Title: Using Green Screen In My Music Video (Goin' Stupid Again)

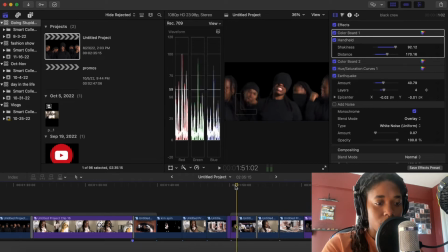Today I'm going over a shot in the Going Stupid Again video, this one right here.
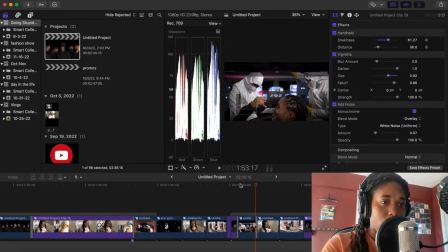I think this shot was really dope and I want to break down how I did it.
Going stupid again, popping like porn again.
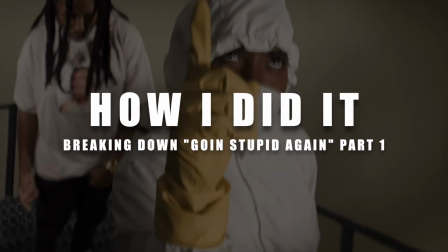I got them choosing again. You with the hand up, one in the back. Tell me who do it again.
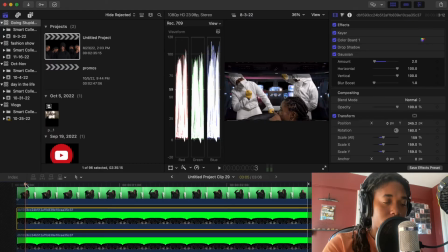So we have a couple different layers that make up this scene. We have our main character, we have the background character, we have this background scenery, and then we have a little bit of foreground kind of separating the leading artist from the background acts.
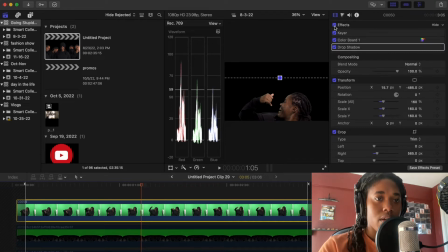So let's take away some of these pieces. All right, so we have me here, and if I take all the effects off, this is simply green screen,
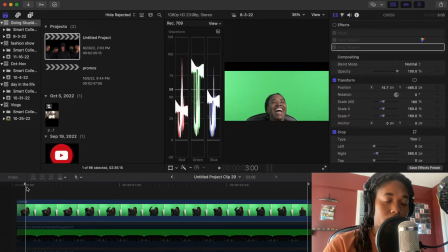me reacting, being aware of like what it is that I'm shooting, knowing what I want in the background,
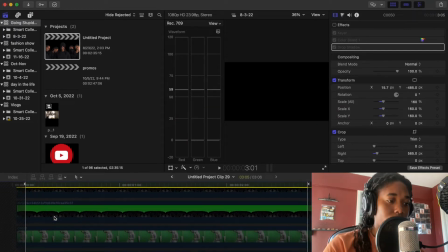so I'm interacting with it. If we get rid of me for a second, we could take a look at the characters themselves.
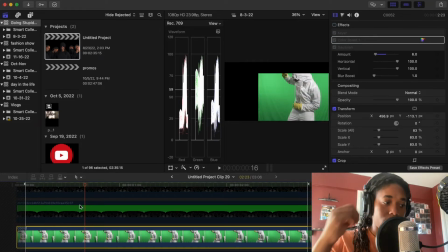If I take all the effects off, obviously, once again, green screen. I knew it was gonna be on the right of the screen, so I have the character leaning toward the left, reacting, doing their thing. There's some black in this area here. This is just, you know, rearranged and moved into a space where it would fit best.
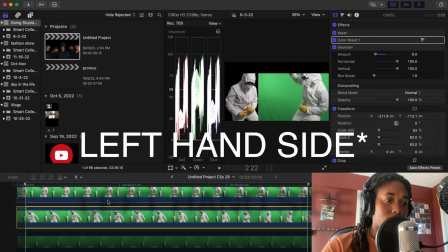Same thing with the right hand side, no effects, green screen.
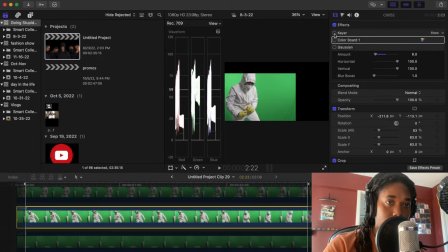The effect is basically the keyer, which allows us to get rid of the green screen.
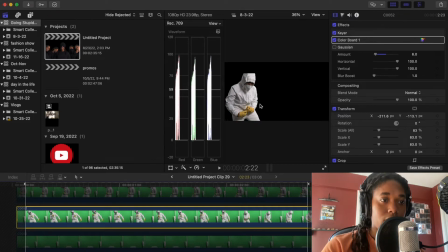There's a color board that allows us to make it pop a little bit more. We added some intensity to the yellow because that's really the main color, is in my face and the yellow gloves. And then we also gave it a little bit more contrast.
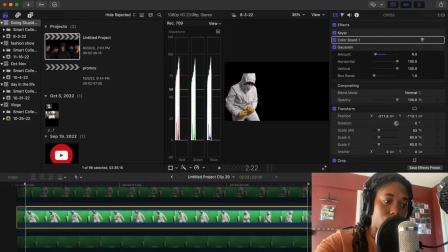And then finally we added a little Gaussian blur to it, since this character is sitting further in the background from the character that's sitting in the lead.
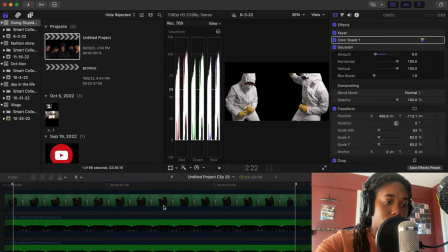With this side we did the same exact thing, and then we put our lead character in the front.
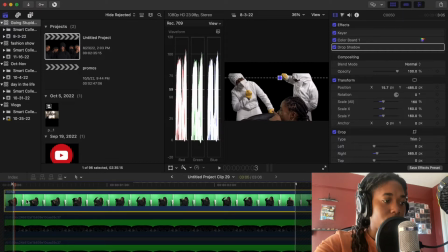Cool, right? So what's going on in here that we added in addition was a drop shadow that kind of created a shadow behind this lead character and let it fall onto the character in the background just to show some distance between us.
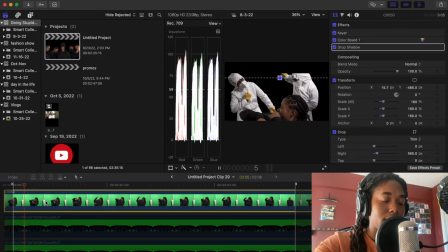You can see it here. Then I had to think about what did we want our characters to be in.
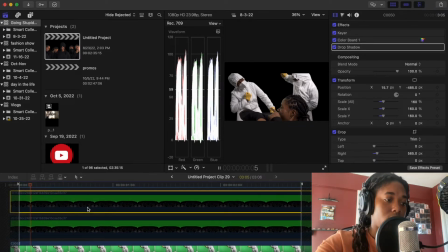I wanted a spaceship. So I grabbed these pieces here.
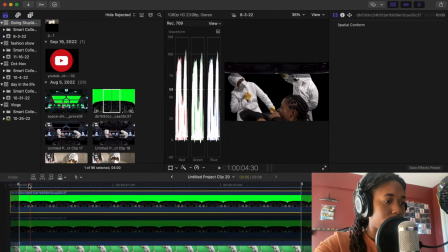This is what the image actually looked like. So for this scene, we used two of these to create the top and the bottom.
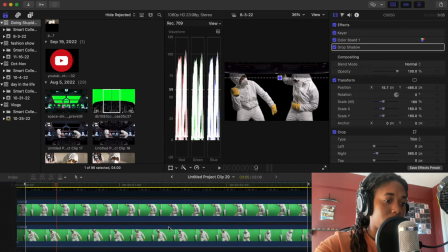Let me erase these really quickly. To create the top and the bottom background for the lead character.
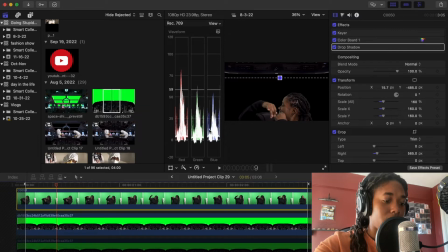So this lead character is in like this shuttle kind of a space, and in that shuttle space, that shuttle is what separates that lead character from the background characters.
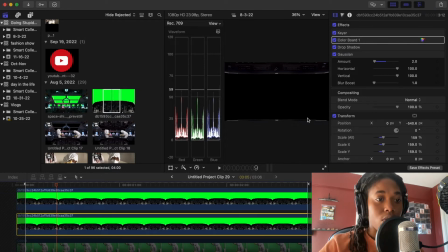We put that piece on top, and then we put another one of them on bottom to just, and it's very, very minimal, you can hardly see it, but we put another one on bottom just so you could see that there was something that the character was engulfed in,
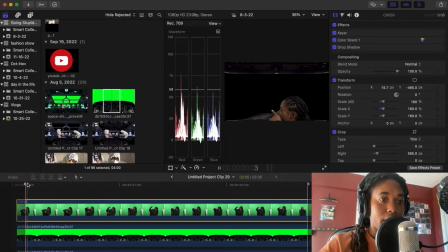right? So we have our character here in that. So our background characters needed a world as well.
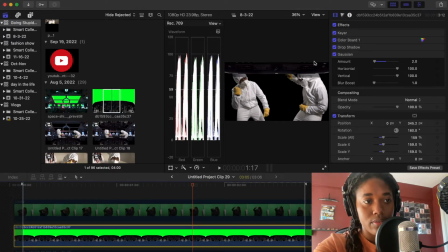Now this top piece here, it's covering the tops of the head, so if you're wondering why they're cut off, they're good to go. And then again, you see we have this shadow that kind of shows that there's something in the foreground and they're in the back of it.
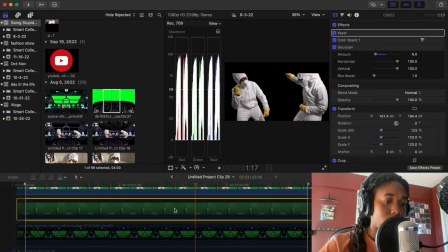But yeah, so what else did we need for our characters? We needed a table, we needed a background behind them.
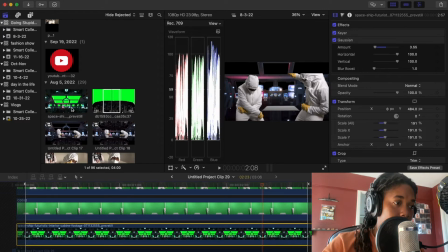So the background behind them is actually this piece right here.
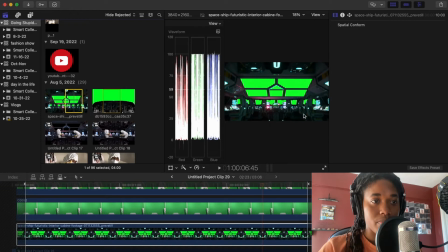So this was a green screen spaceship kind of background that we added to this location. We kind of pushed in a lot, like it was very far away.
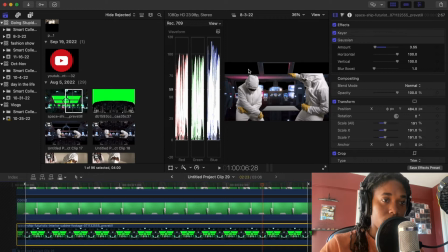We pushed in a lot so that you can kind of hardly even see majority of what was showing there.
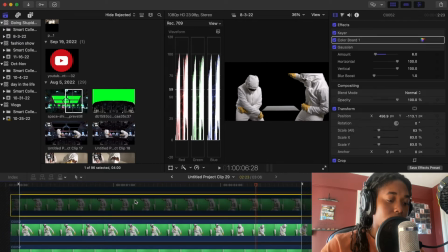And I think that the filling was intensified by the stars here.
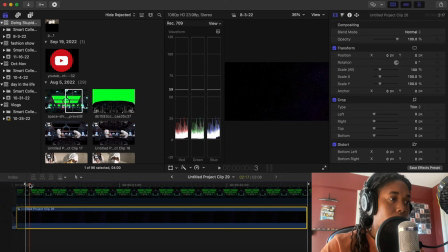And this was just basically a layout that came with Final Cut. That was just like us kind of traveling through these stars. So that with this here, it's like the spaceship kind of moving in time.
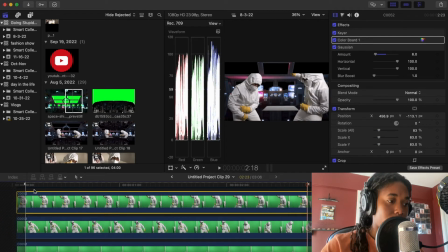Then you put your table and your two characters in the background. Now we got some movement, rocking, cool.